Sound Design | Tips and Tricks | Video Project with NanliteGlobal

Yo, what's up folks? Welcome to this video. In this video, we're talking about a pretty cool topic. Let's talk about sound design. So for some people, including me when I started, sound design can be a big pain. But over the years, I really started to like it and it really steps up your videos. So first of all, I'm not the best in sound design. So there's people out there, they do just this for a living. But since I got a lot of requests lately, I thought, let's make a video about it. So that's why we're here today. So basically, you can put sound effects in different categories. First, we got the risers, hits and whooshes. Then we got the Foley sounds, and then we got the ambient sounds. So I will show you a timeline of one of my recent projects, and I will show you how I did the sound design for this project.
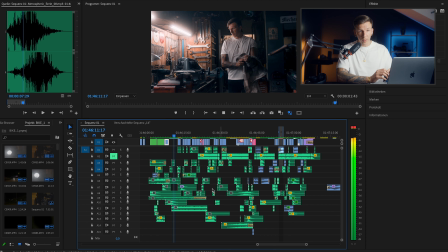(1:51)
So folks, let's jump right in. So before we go through the whole timeline, let me tell you something. So all of the sound effects are pretty basic, but if you combine them and layer them, that's where the real magic happens. So in my opinion, layering and creating a whole environment around the edit is the key for a successful sound design.
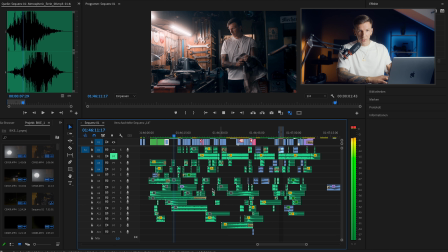(2:10)
Don't think about putting just one sound effect after each other. Think about to create a whole environment. Also, sound design shouldn't be distracting, so it rather should give more information and details about the scene.
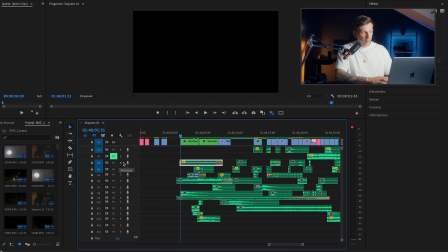(2:24)
Okay guys, so here's the timeline of my bike project. And I would say let's start straight away with the intro.
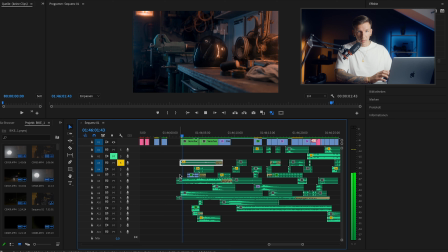(2:30)
So the first shot you see is a helmet in an old garage, and the flickering light bulb sound effect was absolutely perfect. Okay, let's go step by step through all of the sound effects I used for this. And there you can hear the light flickering sound effect. Let's go to the next one.
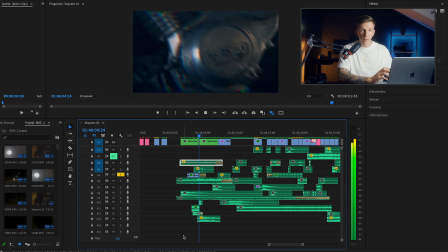(2:48)
So this is an audio file when we were filming the riding shots, and I took an audio track and just put it under the fast cuts at the beginning. At the end of this sound effect, and you hear this kind of echo, and I'm going to show you how to do this real fast.
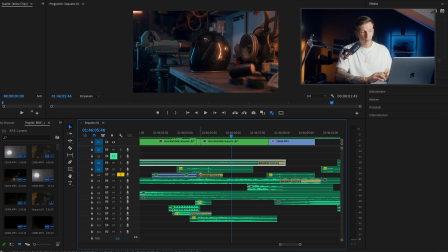(3:02)
Okay, so first, cut the last 2 frames of your audio file and then nest it.
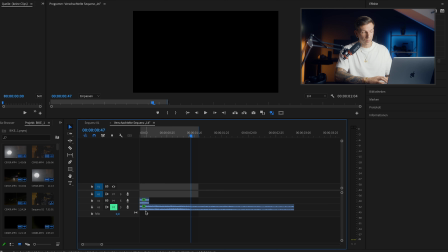(3:08)
Click on the nested sequence and then copy your audio. After you copied the audio, make it longer.
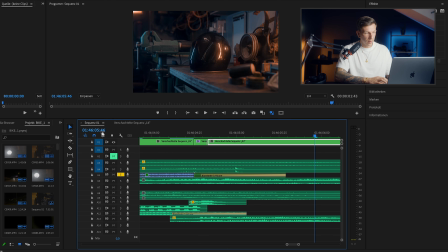(3:14)
Then mute the second track. Go back to your sequence and then make the nested sequence longer.
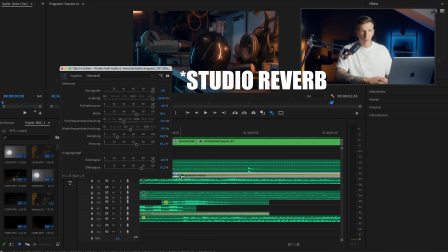(3:20)
After this, you're gonna put an effect. It's Studio Hall. I don't know. This is in German. I have to check the name for the effect in English. All right, and in this effect, you can change a lot.
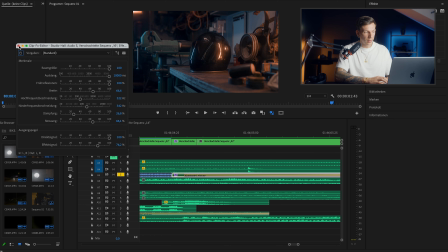(3:30)
And if you adjusted this effect, it should sound like this.
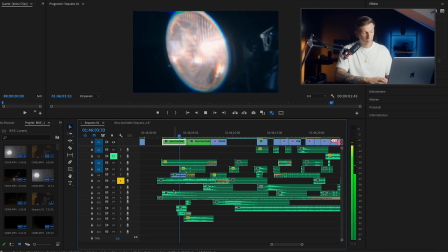(3:37)
Also, I added some atmospheres. And this hit is the first thing you hear when the edit starts.
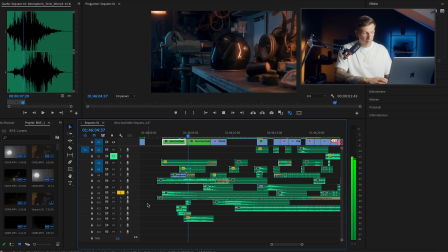(3:47)
Alright, and the last 3 audio tracks, they just support the fast cut. So what I used here is a spinning sound effect or a stutter sound effect. And as I said earlier, the magic happens with layering. All those sound effects combined together should sound like this.
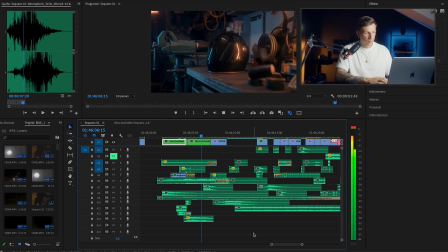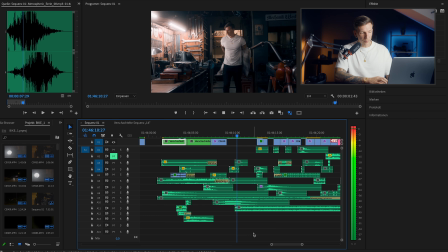(4:10)
Alright, let me solo this track.
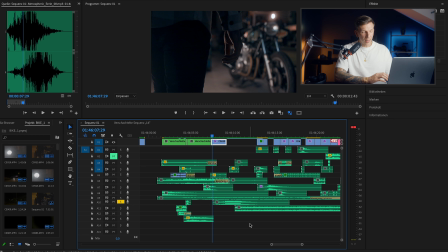(4:15)
So this is a riser with a hit combined.
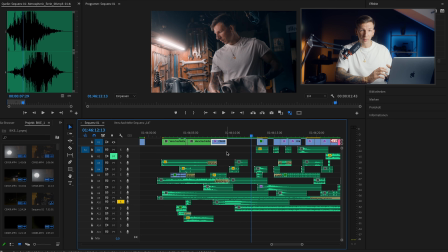(4:20)
So risers are good to prepare the viewer that something is happening very soon.
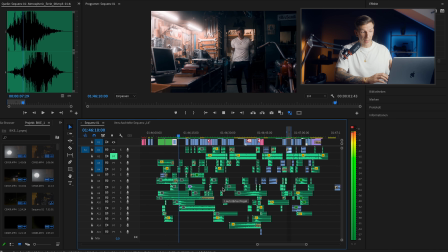(4:26)
And the cut happens right when the riser finishes and the hit starts. Right, let's move further on. So this is a pretty fast-paced edit. So that's why I went a bit more than usual with the sound effects, and there's a lot happening. So you don't always have to go full send with a lot of sound effects. You can make it way more settled.
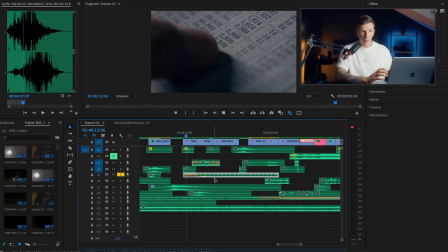(4:45)
This has nothing to do with the edit. So you can see no clock, but it supports the edit.
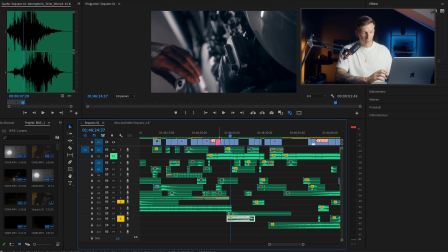(4:54)
Here I combined 2 risers. So the first starts a bit earlier.
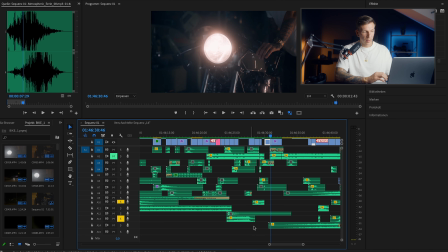(5:02)
And then the second one comes in. And again, it prepares the viewer that something's happening.
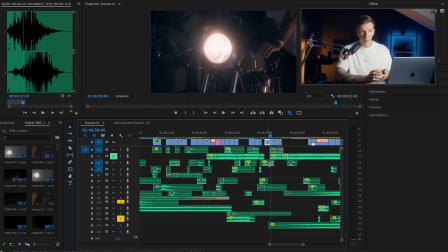(5:09)
Or you can do it before a cut, when you cut out the music and you want to make a scene stand out like I wanted to do.
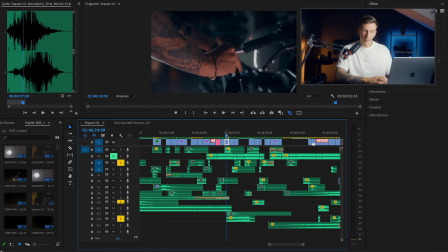(5:16)
I want to make the light sound cool. Maybe this sounds stupid now, but I'm gonna show you what I mean. And here is it with 2 risers and the sound effect for the light.
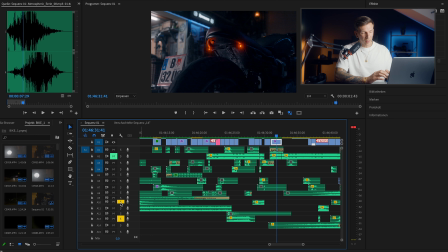(5:33)
That sounds great now. All right, let's move on. Okay, on this scene, I spent a bit of time finding the right sound effects.
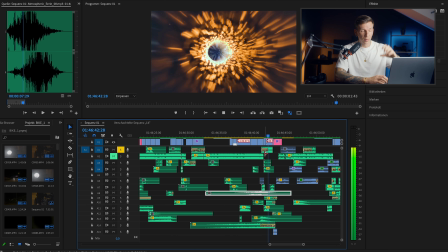(5:42)
In the video, you'll see the camera is going through a pipe. And let's go through the sound effects step by step.
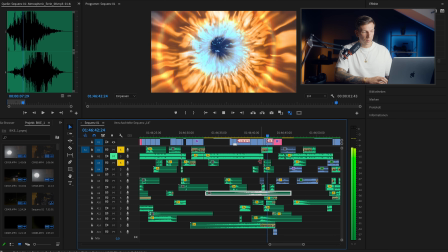(5:47)
And I found this pretty cool sound effect. This one is a flame sound effect.
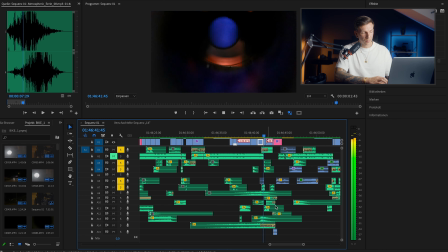(5:54)
It's just like this. Let's go for the next one. All right, and here we have a lockdown sound effect.
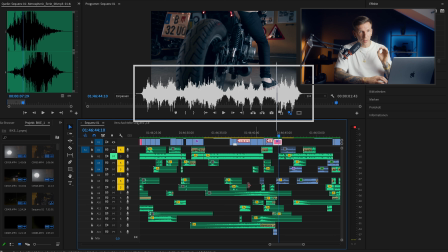(6:00)
Then I also put a debris sound effect under it. And this small sound effect really supports the feeling of this whole scene.
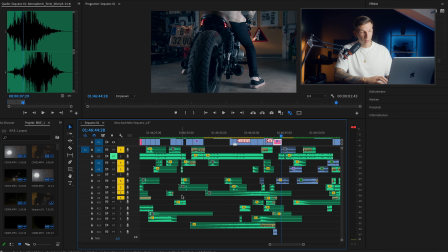(6:12)
And all those together should sound like this.
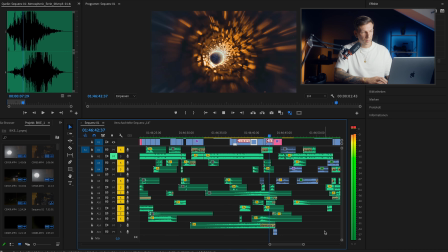Again, layering is the key, my friends.
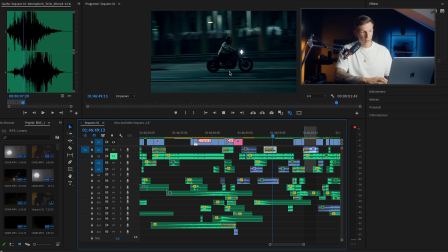(6:27)
All right, in the next scene, the bike is going underneath a bridge, and between the camera and the bike, there's some concrete poles. I don't know what's the correct name of it. To support this scene, I added a spin sound effect.
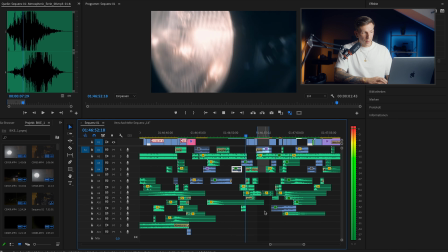(6:40)
Let's just hear for it. In the scene, you're gonna see some fast cuts and me shifting the gear.
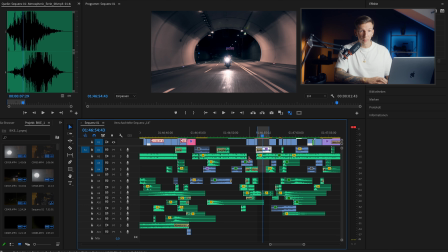(6:47)
I wanted to drop the beat just when I finished shifting. So let's hear for it.
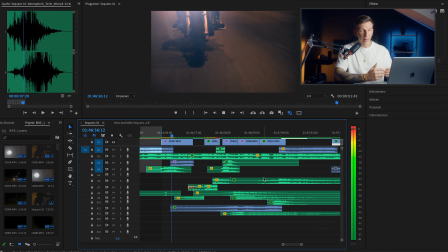(6:55)
The shifting now fits to the beat of the music. So just take your time for sound design, and the more you do it, the more you get the feeling for what fits or what doesn't. So a good website for sound effects is Epidemic Sound. Also over the years, I buy different sound effect packs from different websites. But I would say Epidemic Sound is a pretty good way because you're not limited to just one pack. You just can search for the right sound effects. All right, guys, that's it for this video. I really hope you liked it. If you have any other questions, just let me know down in the comments. If you liked it, hit that subscribe button, and I would say see you in the next video.